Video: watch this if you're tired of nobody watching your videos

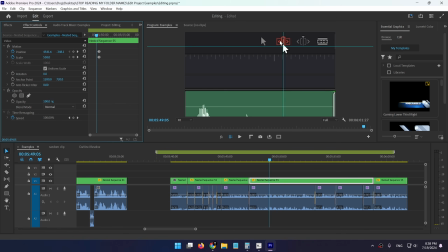45:23 However, you'll notice that it's still roughly on this horizontal line.
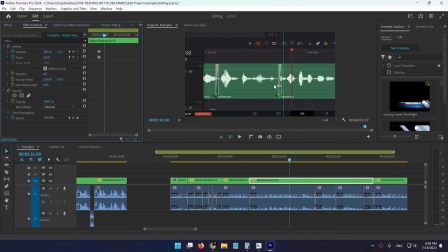45:28 So right now the viewer is looking here, and after the zoom in, they should be looking here, which is pretty much on the same horizontal line. So even if you can't match the perfect position, try to get it at least within the region of where they're looking. That's still a lot less searching and a lot less eye movement compared to if they were looking over here and now they need to look over there.
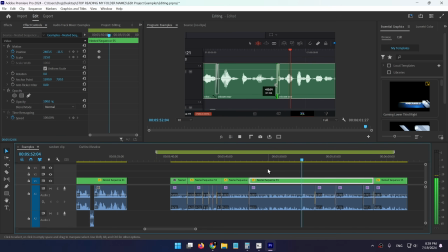45:46 Let's continue.
Then it will let you ripple trim. So now if I move this here, everything to the right moves with it as well. And it should also work on the other side as well. Okay. So all I need to do is to not forget to switch to this tool.
Okay, so here again, I focused on the mouse cursor and on this line right here, since that's where the movement is happening in this clip.
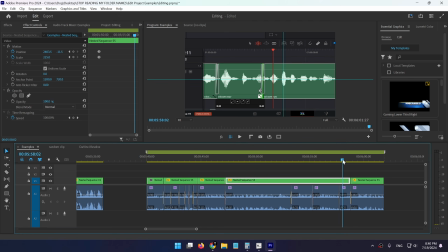46:06 So I'm going to position my guides like so, maybe slightly higher. And in the next cut that happened, I tried to match where the viewer should look.
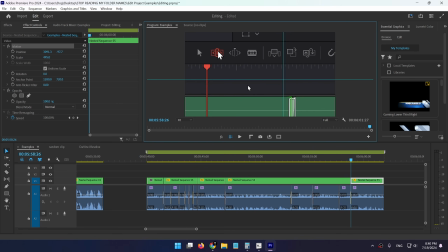46:13 And that's why this clip is like this and not like this, or like this, or even zoomed out like this, because I was looking over there and now I would have to find my mouse cursor. The reason it's like this was because I was looking at this place on the screen, and after a cut or a zoom in happens, I don't have to search for where to look on the screen.
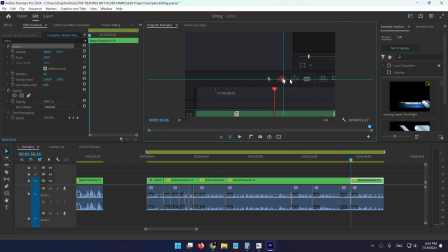46:31 For the least friction possible, I want to already be looking at the main subject, since that's the least work for me, for the viewer. I don't have to use effort to search for where to look. My eyes were already here and they're still here on the next clip.
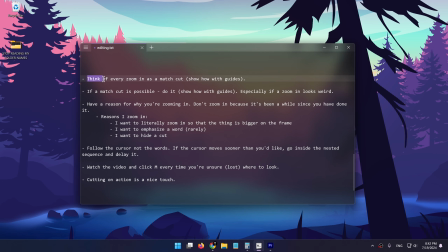46:44 Beautiful. There are of course a couple more things. So think of every zoom in as a match cut. Use guides for this. Guides are your best friend. You probably noticed that I use them all the time.
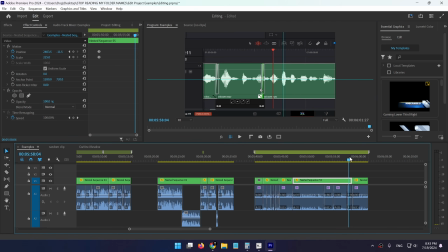46:54 I mark where the viewer is most likely looking in the previous clip, and then I try to match the subject of the next frame in the center of those guides. Now the viewer is most likely looking at where the action is happening, or at the thing that you're talking about. Usually it's the mouse cursor or something else moving on the screen.
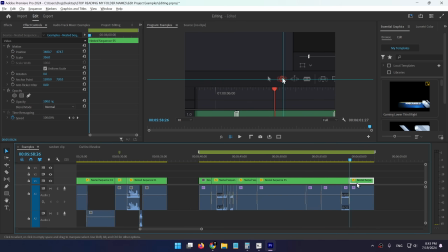47:10 So you always want to match that with the next clip, either when you're doing a hard cut like this or when you're zooming in.
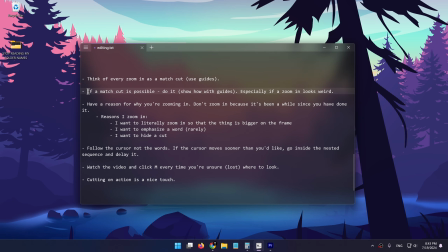47:16 It doesn't matter. Treat them both as match cuts. Also, don't be afraid of match cuts. If a match cut is possible, do it. You don't have to zoom in. Both of those work really well. And especially do match cuts if zoom-ins look weird.
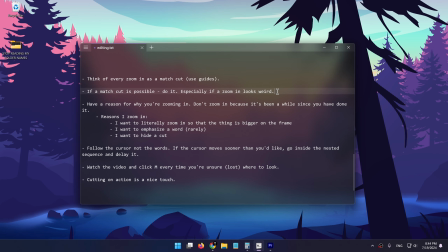47:28 For example, if a clip is 2 seconds and you have to zoom in and out and pan across the screen 4 times during a 2-second clip, then it's much better to do a match cut, because that many zoom-ins in such a short amount of time will completely overwhelm the viewer.
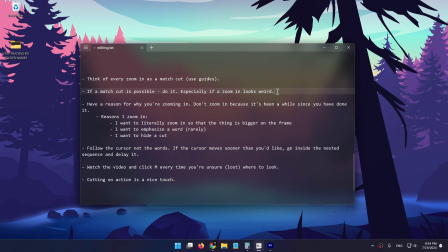47:41 Again, when I'm editing, my rule is that if I can remove a zoom-in and the video still makes complete sense, then there's no need for that zoom-in. So have a reason why you're zooming in. Don't zoom in because it's been a while since you've done it. If it's not needed, don't zoom in. Here are 3 reasons of why I zoom in. I want to literally zoom in so that the thing is bigger on the frame.
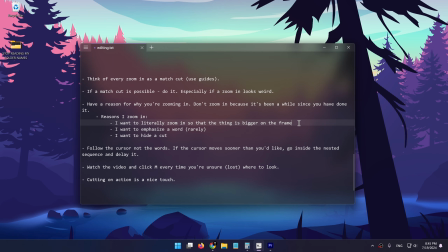48:00 Like I showed you the phone screenshot before, I literally want something to be bigger on the screen so that it's more visible on a mobile device. The second reason is I want to emphasize something, like a word that I'm typing in.
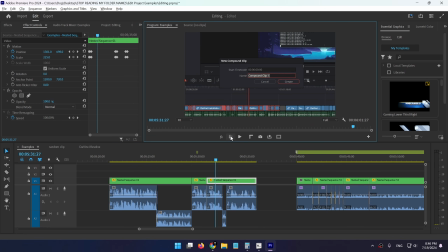48:11 Here it was in this example over here, where the thing is already visible on the screen and I want to emphasize that I'm talking about that thing. Here I want you to emphasize that I'm typing something into the search bar, and this zoom in is purely to focus the viewer on this part of the frame.
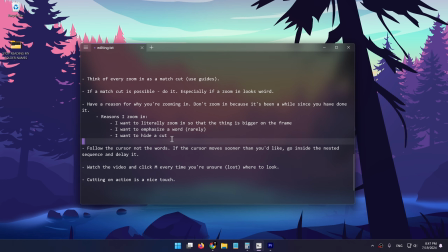48:28 That's for emphasizing something. And third, I sometimes do a zoom in to hide a hard cut. So when my mouse cursor teleports from one end of the screen into another end of the screen. In those cases, I typically do a match cut. In those cases, I typically do a zoom in or a match cut to make sure that this doesn't happen.
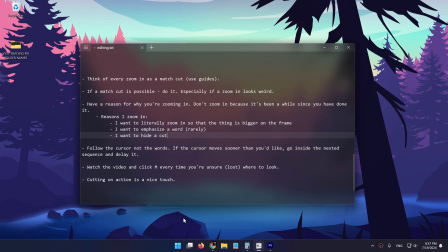48:44 See, my cursor is teleporting and you have to follow it with your eyes. There's no movement like this that can guide you where to look. So if the cursor jumps like this, you can just use a zoom in. Next, I try to follow the cursor, not the words that I'm saying. If the cursor moves sooner than you'd like, just go inside the nested sequence and delay the cursor movement.
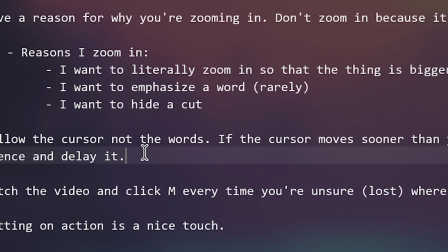49:02 You can do that by freezing a frame. So essentially, I almost always start zooming in as soon as the cursor starts leaving that place.
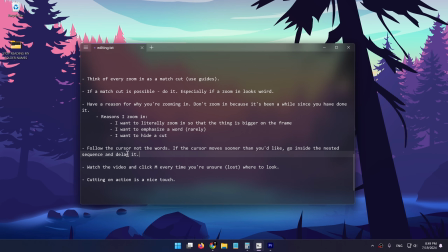49:10 If the cursor leaves too soon and you want to show something for a longer amount of time,
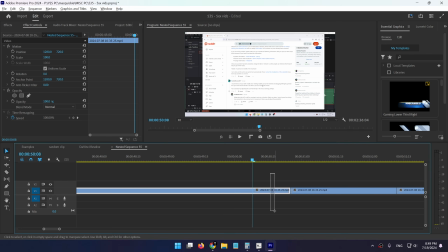49:14 you can just double click inside of the nested sequence, then duplicate the clip, freeze this ending here, so now nothing is moving on the screen. This is a frozen frame. And if the mouse cursor started moving here, I'm simply going to add a cut and just delay the mouse movement like this. So now this is completely frozen and the mouse cursor will start moving slightly later.